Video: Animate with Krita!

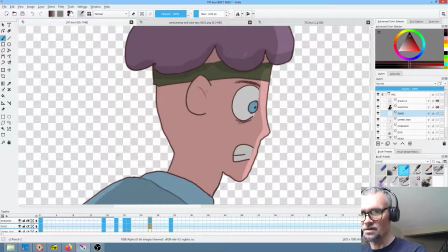You want to be careful to try to match these pretty closely, actually. Let's just turn on onion skins. Why fight it?
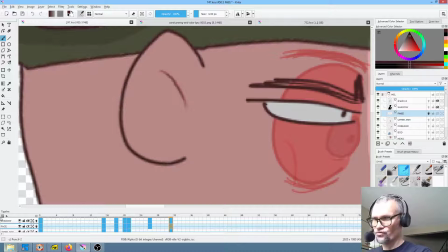At least that way I'm getting it pretty darn close to perfect.
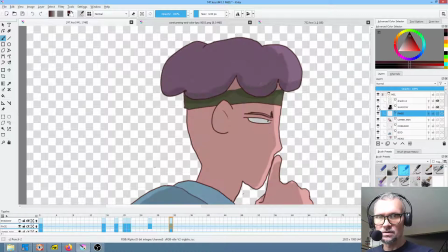Okay, so now I see one flaw here in the shadow layer. Boom. So we'll fix that. Okay.
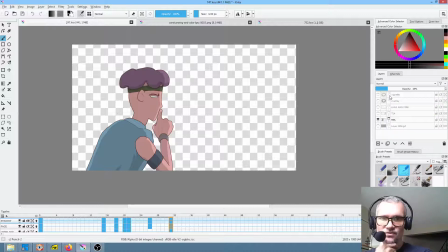So that pretty much takes care of Mel.
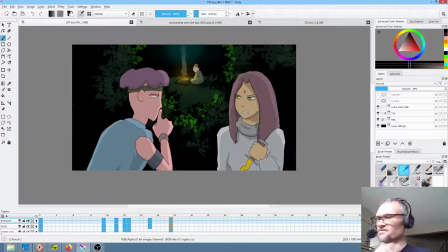So I would say the real coup in terms of the look of the shot, however, was here.
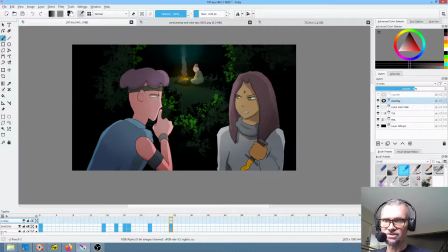I actually took my airbrush and just painted black around the perimeter, which in normal mode looks like this. When I switch it to overlay mode, it really made the saturation pop.
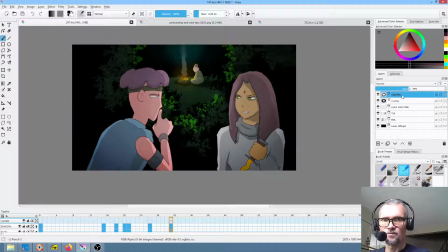And then I added a second layer in normal mode, so it didn't have that saturation effect.
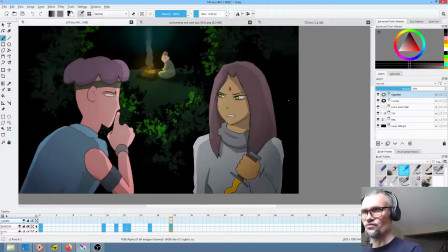And that pretty much is the shot.
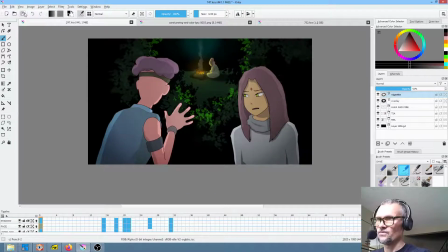There's one more thing I could see if you really wanted to knock it out of the park. There's one more thing I could see doing. Right there. I'm going to say that in the background, top layer, this touched up stuff.
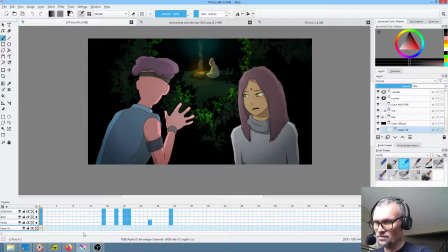Need to move this up a little bit. I'm going to go ahead and put a keyframe at the top. And now, right there, so when Mel's hand moves, it seems to me
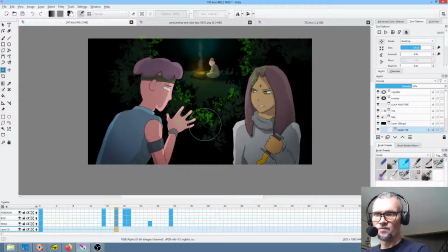that the leaves should move as well. And so what I'm going to do is I'm just going to make a small move.
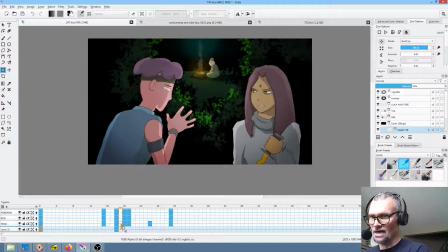And then I'm going to have them pop back. Probably here. Let's just see how that looks. Ooh, that didn't work at all. Okay, so what I'm going to do is I'm going to copy this key back over here,
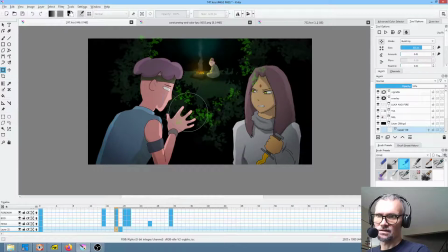and let's just make that a little more localized motion.
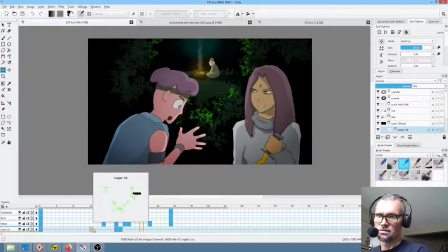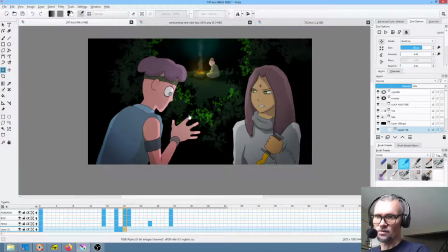The funny thing about it is, if you really wanted to sell it, what you'd probably do is
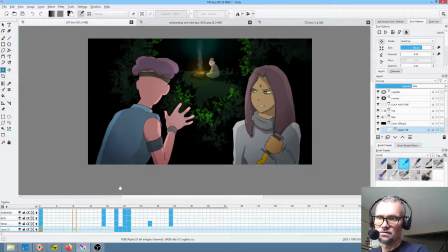in other words, you're kind of letting the leaves bounce around a little bit. I don't like it. I think it looks too rubbery.
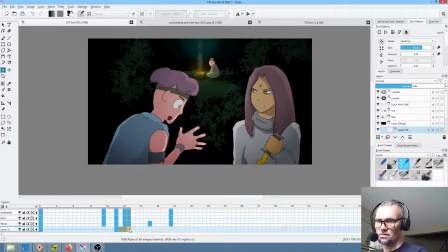I didn't mean to do that. I meant to delete the keyframes, not hit delete.
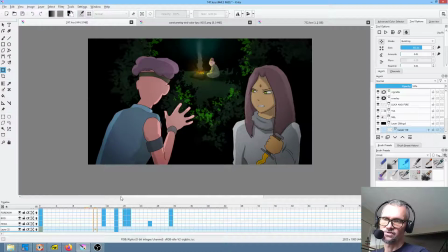So now the question becomes, should there be any motion at all? And I would say no. I think it's just an additional distraction that doesn't really help the shot at all.
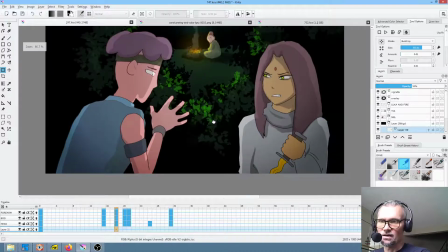So
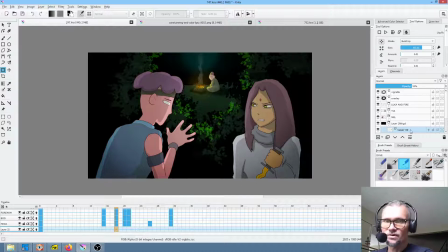now, is there anything you could do to make it more interesting? I can think of one thing. So I'll show this technique just because it's an interesting one. What if we said, let's call this leaves highlight, but now let's put this in a group.
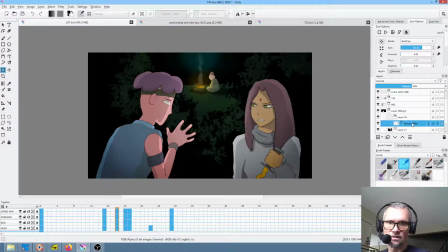Okay.